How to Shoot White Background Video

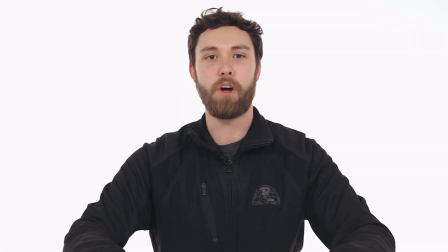[0:00]
Lighting for infinite white backgrounds.
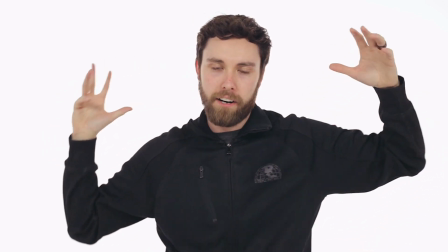[0:03]
Here are some tips how to get this gorgeous white background that makes me look like I'm floating in space.
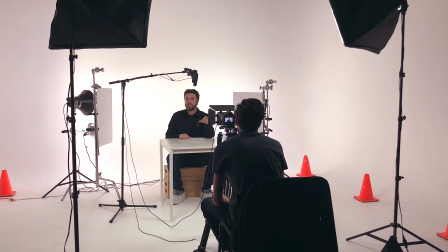[0:10]
Looks amazing, but actually setting this up is more difficult than you might think. So let's talk about lighting tips for an infinite background video.
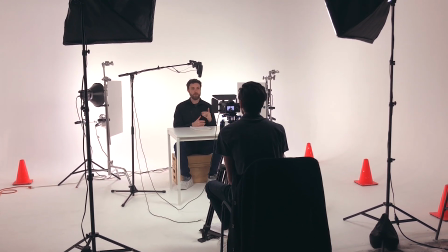[0:25]
I'm Chase Turnbow, and I help videographers create a business and a lifestyle that they love and that is profitable.
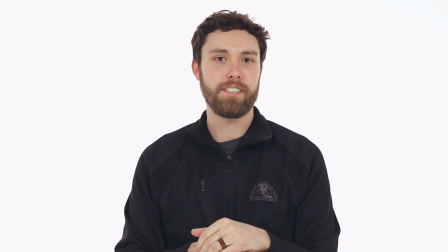[0:32]
So subscribe to my channel if you're interested in growing a video production company. An infinite white background is one of the most coveted looks in all of videography.
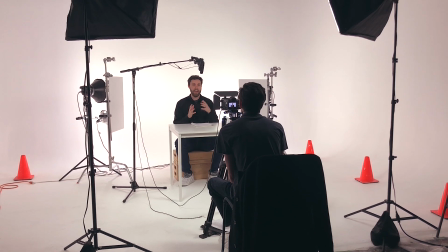[0:44]
It just looks cool, and you can take it almost to any brand, and it just gives a very nice flavor.
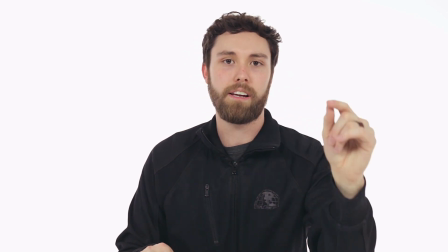[0:52]
Now, the number one tip I'd say is to make sure to set your exposure correctly.
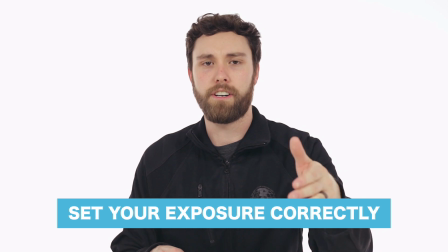[0:58]
For instance,
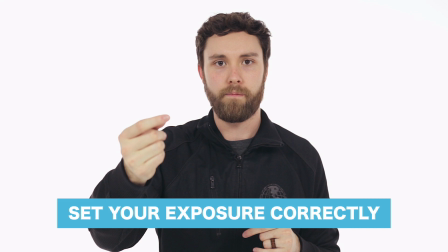[0:59]
if I was too bright from the very beginning in camera, you can't really go back from that.
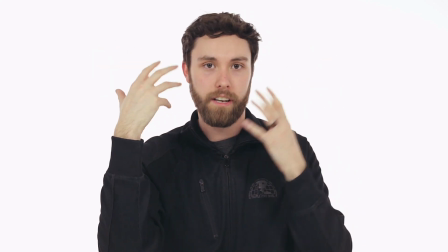[1:08]
You can't, if you blow out certain parts of my face where certain parts are too white,
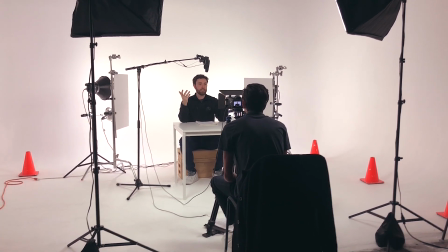[1:15]
that means that there's no detail,
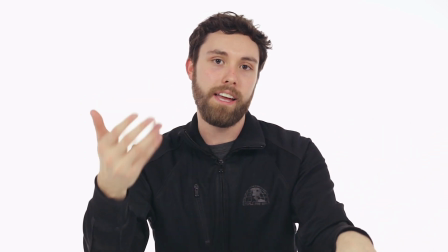[1:18]
and you can't go back and add detail if within the camera it was completely blown out to begin with.
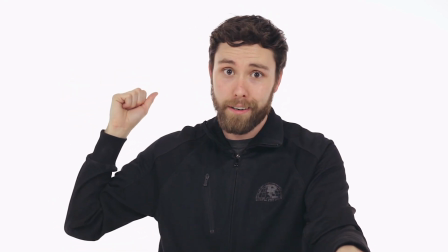[1:25]
So make sure that you set your exposure to where the background is blown out and there's no detail and it's super bright,
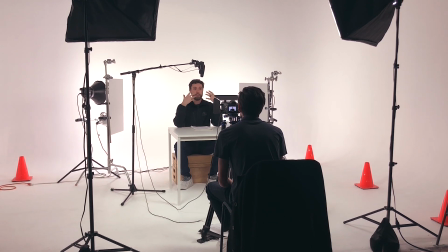[1:33]
but the exposure on the foreground on the person looks natural and appealing.
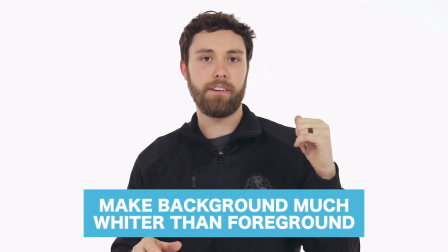[1:40]
Number two, make the background much wider than the foreground.
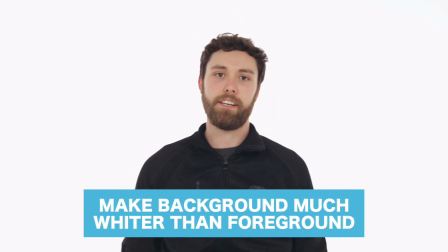[1:45]
I'm gonna show you exactly how to do that.
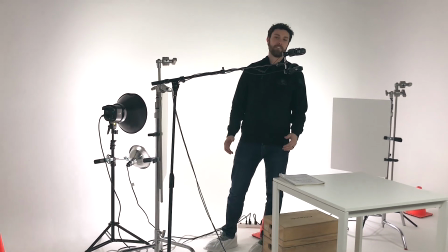[1:47]
So cutting over to our iPhone cam here, you can see that we're in a very cool studio,
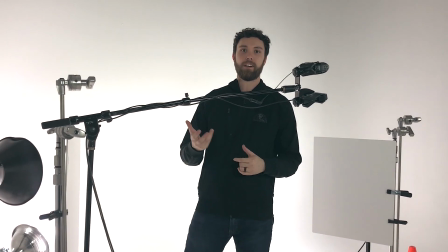[1:54]
and maybe you're saying, oh man, I don't have this. Okay, fine.
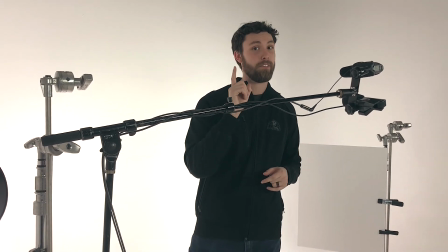[1:59]
But you probably do have a white wall,
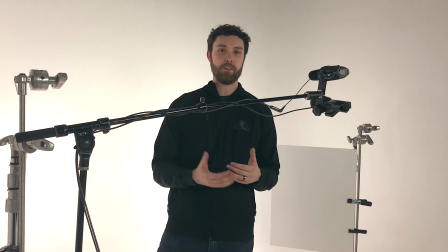[2:02]
or at least you can buy a paper backdrop to utilize, and the lighting still works the exact same way.
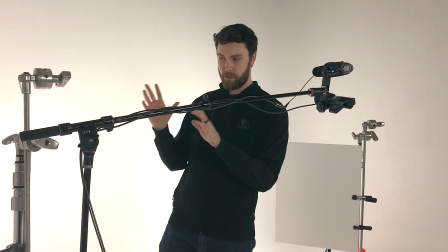[2:08]
So don't get too caught up on this location. But the second tip
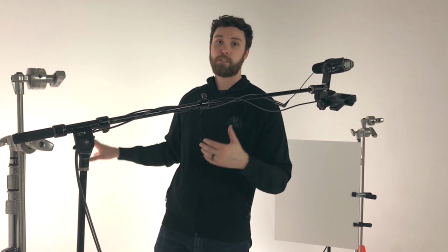[2:14]
is make sure the lighting on the background is much greater than the lighting on the foreground.
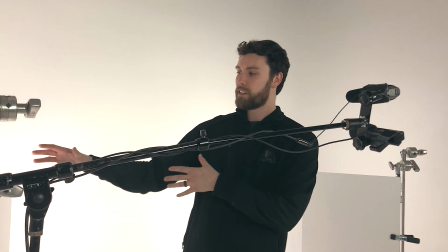[2:21]
Here's kind of an example of how we do that. If you take a look right over here, we have two lights.
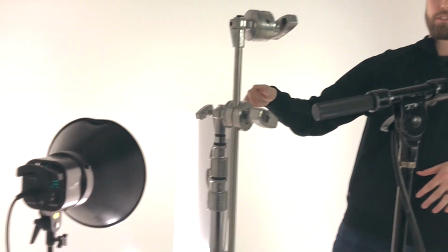[2:28]
The top one has 3 light bulbs and the bottom one has 1.
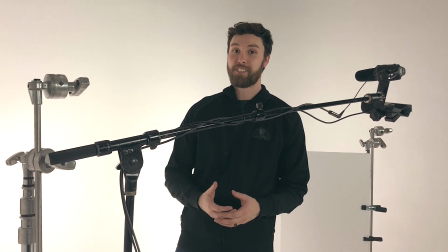[2:33]
Now there's no special strategy behind that. It's just a lot of light, and we're bouncing it,
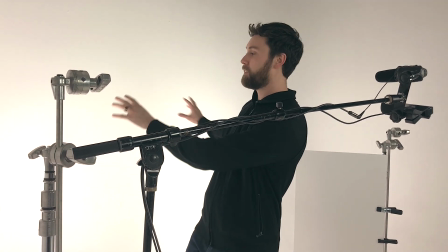[2:40]
pointing it directly to the middle, and kind of floods this area where the camera is pointed.
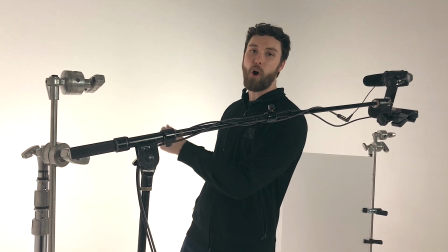[2:47]
What this does is it overexposes the background,
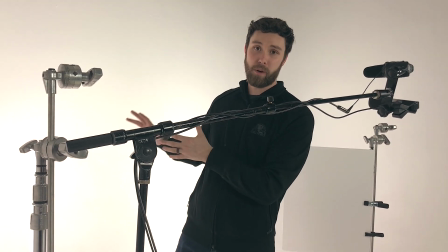[2:51]
and it blows out the background to where there's no detail back there at all.
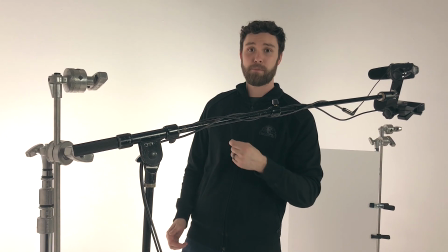[2:57]
Now, the problem is, which leads me to tip number 3, is you have to consider spill.
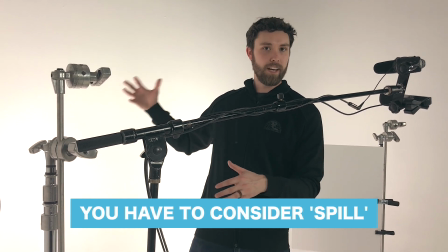[3:05]
Spill is when the background light kind of reflects off the background and bounces and gives you a
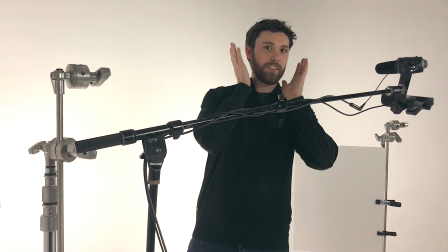[3:13]
not so flattering look where there's light spots on your face
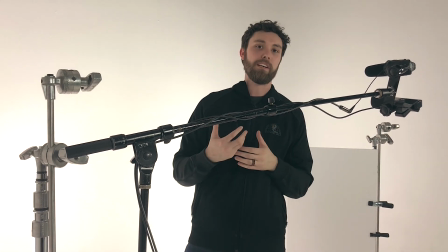[3:18]
or on your shoulders that just aren't appealing overall aesthetically.
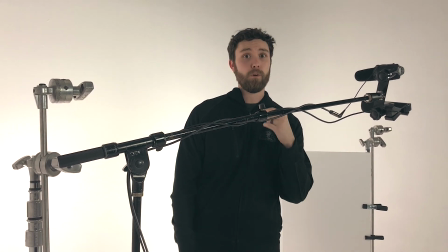[3:22]
So to combat and avoid spill, we use flags.
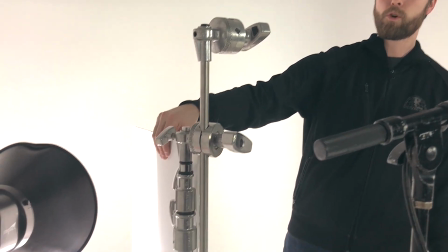[3:28]
What we're using specifically is just foam core boards that you can purchase from a craft store.
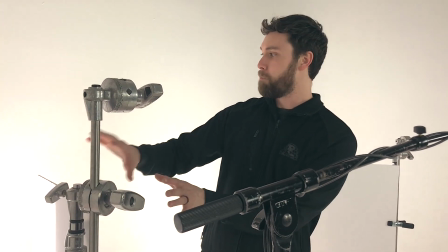[3:34]
Very simple. And it just bounces the light back to the background and
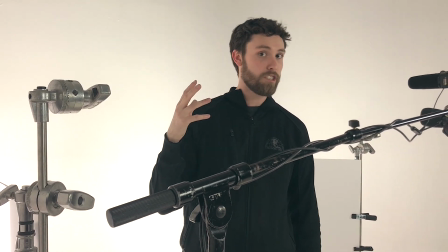[3:40]
shields it from bouncing onto the subject's face or shoulders.
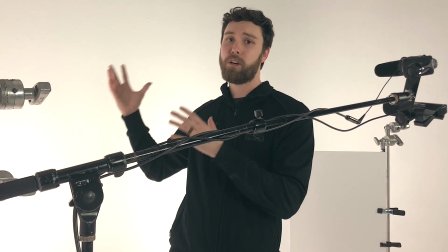[3:46]
Another thing to add is to make sure your subject is not too close to the wall, because if you're too close to the wall, it doesn't matter.
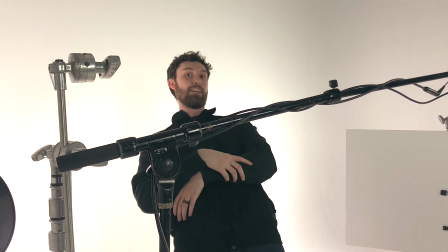[3:54]
You can still see this spill that's coming on me, and you're not going to be able to flag it off in the first place.